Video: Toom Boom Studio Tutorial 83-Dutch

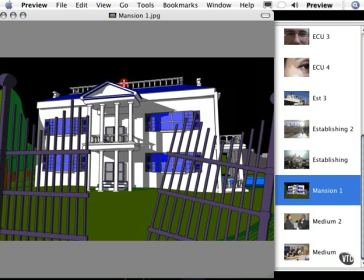There is one shot that is used a lot in horror movies or thrillers, and the shot is called a Dutch shot or a Dutch angle. And what it allows you to do is to convey a sense of uneasiness or something's not quite right in this scene.
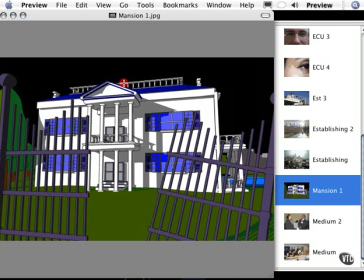And you'll mostly see these, like I said, in a horror movie. Now, as you see here, I have this render of a mansion. Now, it's creepy because the gate's, dilapidated and it's kind of deserted.
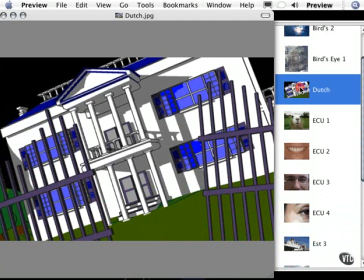But if you take the camera and you tilt it just a little bit, all of a sudden, you feel claustrophobic. You feel like the house is watching you, or that there's something wrong with the picture. What's going to start happening is you're going to start looking at the picture more carefully.
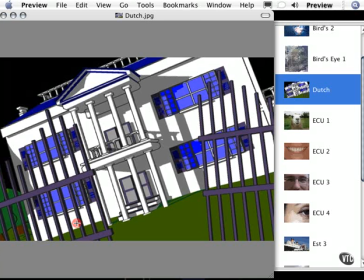The scene, you're going to look in the windows. Is anybody in the windows? Is there a ghost in this picture somewhere? Is there somebody with a chainsaw in this picture? And this shot can really put the audience at an uneasy feeling, because all of a sudden, the traditional camera that we're used to seeing, where everything's eye level, is now slanted off to the side. You can also use it to tell a story.
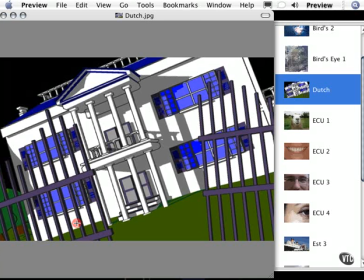If you guys remember back in the day with the Batman television series, the bad guys always had rooms with a slant on the floor. Did you pay attention to that? That always let you know that you were in the enemy's room. And Batman and Robin would fight and the camera was tilted.
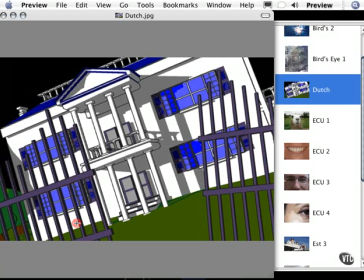And that's another example of a Dutch shot. So it lets you know that something's not quite right, it's off kilter. Another good technique that you might want to use is something else that's famous in Japan. Using psychological horror in your camera shots, or, instead of showing the monster as we're normally used to seeing it,
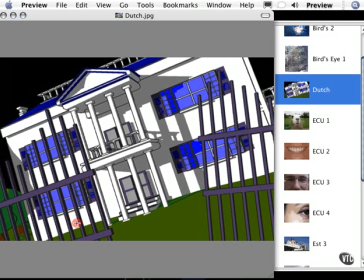have a creature hovering or, crawling backwards like a roach or something like that, or crawling on the ceiling, something that's completely different from what you're used to. If you really want to expose yourself to other ideas, check out movies like The Ring or The Grudge, and you'll get a feeling for how they do it in Japan.
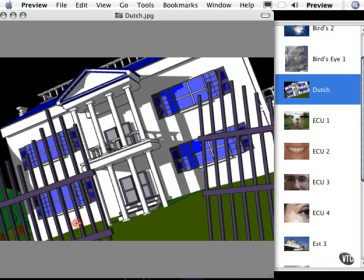Something as simple as having all of the hair in front of a character's face is scary enough. Trust me, if you see The Ring, you'll know what I'm talking about. And this will help you to change the way you think about creating your films and to create more creative shots while you work.